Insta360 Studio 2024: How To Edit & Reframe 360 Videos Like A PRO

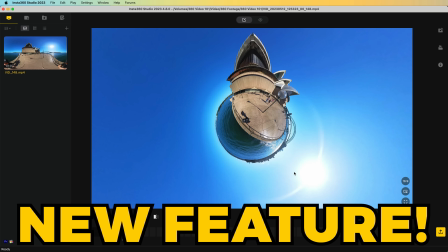Now, Insta360 have just added a brand new feature that personally I've been waiting a very long time for.
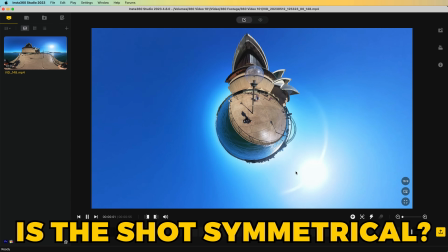You know, sometimes when you're reframing, you're not sure if you've got your shot perfectly symmetrical.
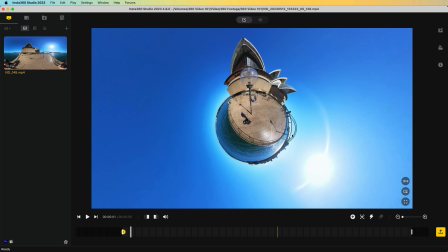It may look like it while reframing, but after export, it's slightly to the left, slightly to the right, or lacking symmetry in another way.
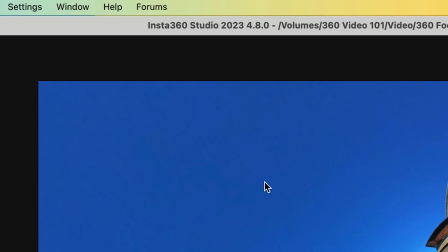Well, I'm happy to say that's just changed.
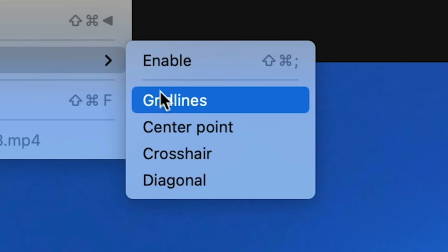Now, if you navigate to Window, Guides, there are now four different guides you can choose from to help you better compose your shot for symmetry.
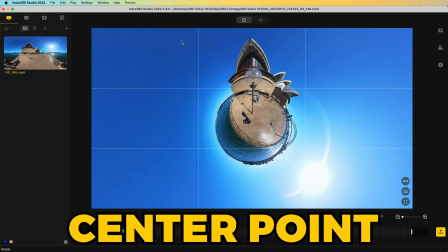So you've got a grid line breaking the shot up into nine. There's a center point where the yellow icon represents the dead center of the frame.
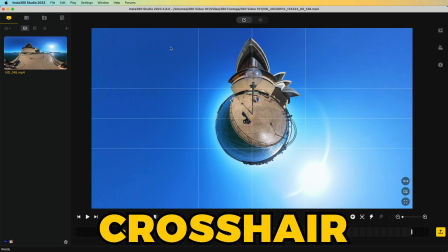Crosshair, which does a similar thing except it adds another line vertically and horizontally, and even a diagonal crosshair.
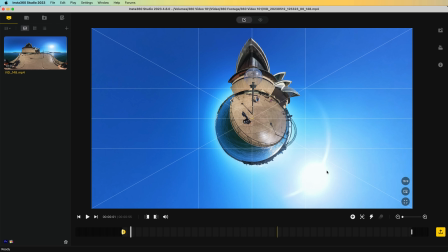With these kind of guidelines, there's no way you won't be able to get perfect symmetry with every single shot,
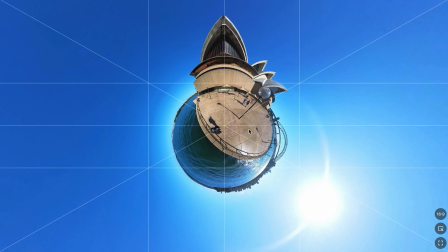whether it's when using a tiny planet perspective or a more conventional perspective.
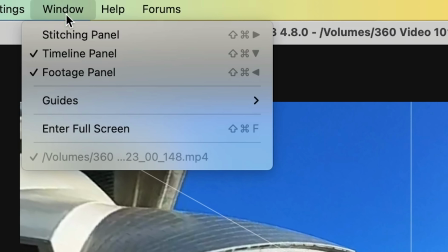And don't worry, these won't show up in your exported videos and you can even turn them off by unchecking enable.
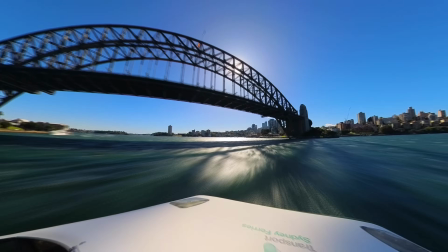Now I'll show you how to make a hyperlapse. And one of the best features of Insta360 Studio is it allows you to add artificial motion blur,
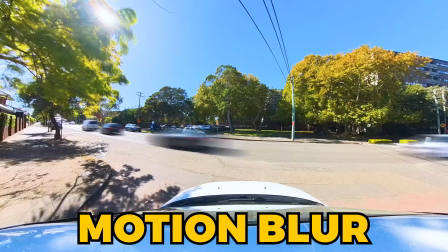which helps enhance the sense of movement and makes any sped up shot look epic.
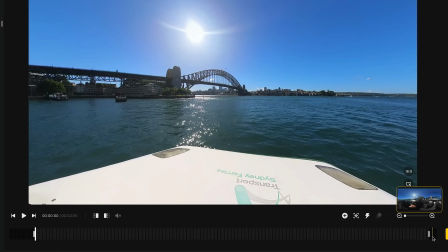And editing a hyperlapse is super simple. I've started by adding the in and out points, and now I'm going to choose the time shift option.
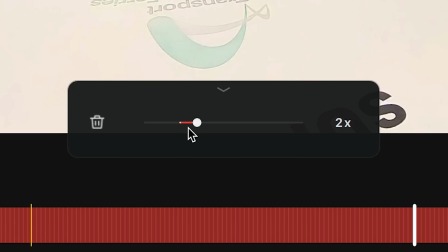Highlight the entire clip, and now it prompts you to choose a speed. Most hyperlapses work well at 16 times, and as you can see, that's shortened the timeline quite a bit.
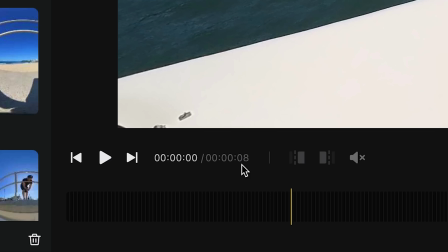The original clip was 2 minutes 29, and now it's just 8 seconds, and this will make it much easier to keyframe.
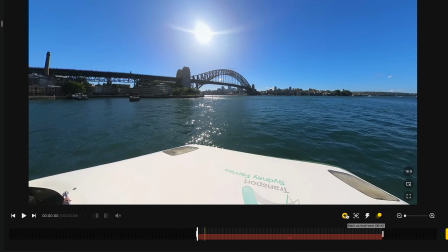So I'm going to stay fixed on the bridge for the first part of it, move the timeline forward,
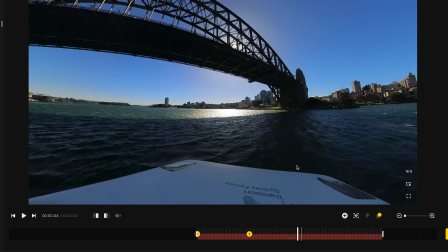create another keyframe, move forward again, and I want this hyperlapse to finish around Luna Park, which I know is there, so I'm going to point it in that direction midway through the clip. So repeat the process until you're you're at your final destination.
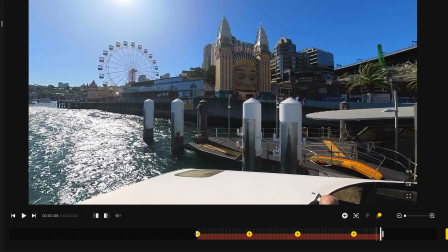Here I'm adding a little bit of zoom to make it dramatic.
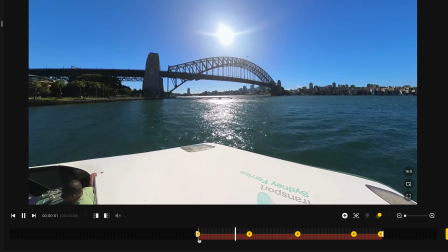Overall, the less amount of keyframes you can add, the better, because this will mean when it's playing back at 16 times speed, you're not going to notice those transitions.
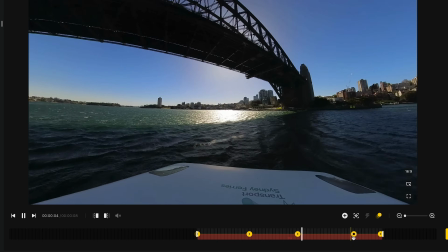Whereas if you had, say, 20 keyframes on the same clip, if even just one of them is slightly off, it's going to cause a very obvious bump.
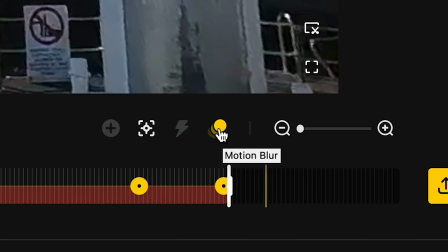By default, it will add motion blur to your clip. If you don't want it, just uncheck that. However, I would strongly recommend including it because that's what makes this effect so good. Finally, export your clip to view the full motion blurred hyperlapse.
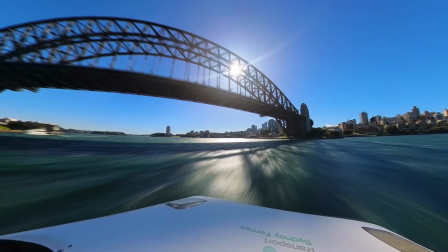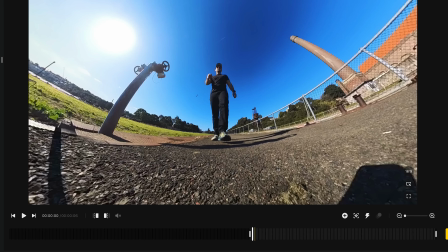Slow motion shots have a very similar workflow, and if you are going for a slow motion effect,
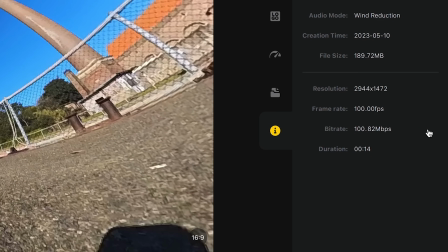I would strongly advise that you actually shoot with slow motion settings to begin with. Here you can see I shot at 100 frames per second, which will make the motion so much smoother.
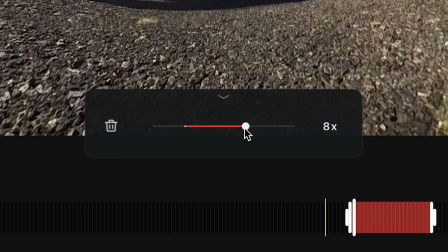To apply it, I'm just going to repeat the time shift process, although this time instead of sliding to the right, I'm going to slide it to the left to slow it down.
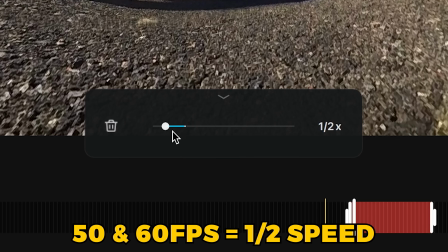And I'd recommend half speed for either 50 or 60 FPS clips, or if you really want to go very slow, then go to 1/4 speed.
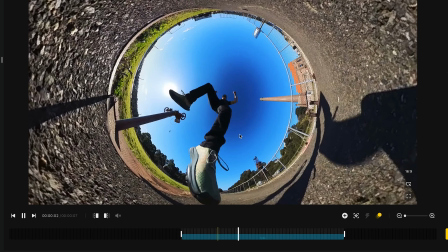So let's take a look. There we go, 100 FPS.
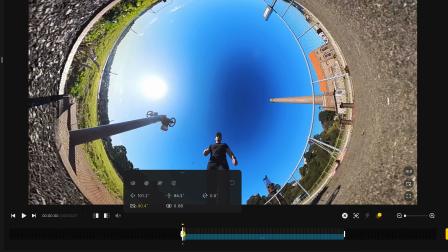I'll set my keyframes and voila.
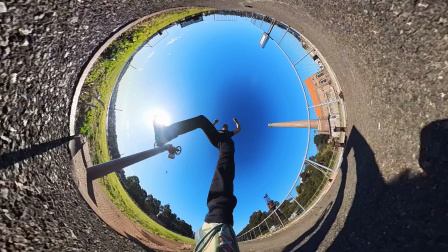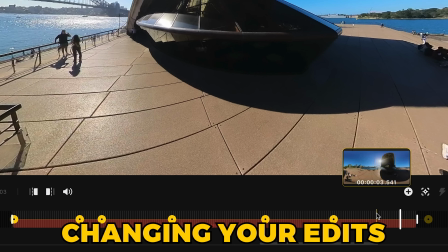If you do want to make last minute changes to your clips, one important point to know is that anything that appears on the timeline,
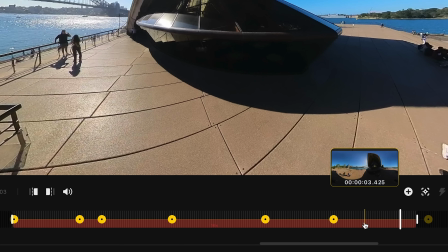whether it's keyframes, in and out points, or speed, can also be adjusted after the fact.
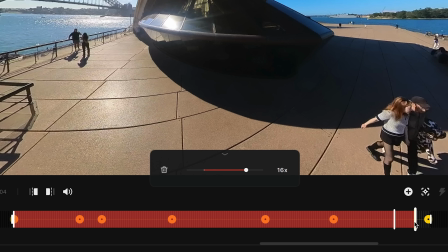So I can just drag this out point, I can select this hyperlapse and drag it across to cover more of the clip,
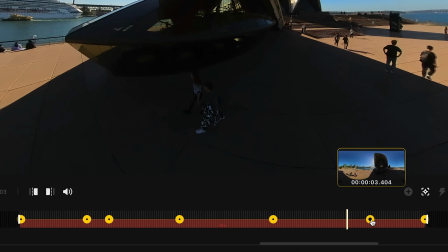and you can do the same with your keyframes if you want to move them up and down the timeline.
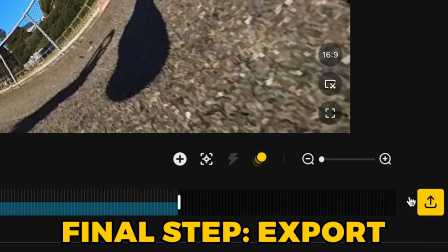Now once you're happy with your reframed clip, you'll want to hit the button down the bottom right, which starts the export.
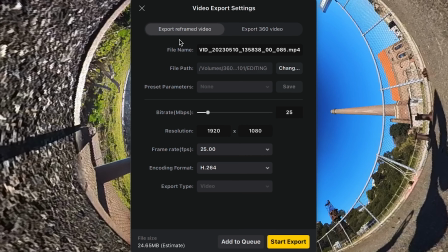In the export reframe video menu, firstly, I'd recommend choosing the H.265 codec. This will produce higher quality. Give your clip a name, choose your save location. I'd recommend 100 megabits a second, and feel free to type in a custom resolution.
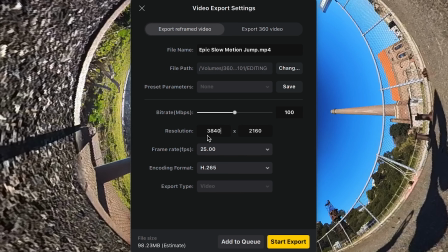I like shooting and editing in 4K, so I'm choosing 3840 by 2160.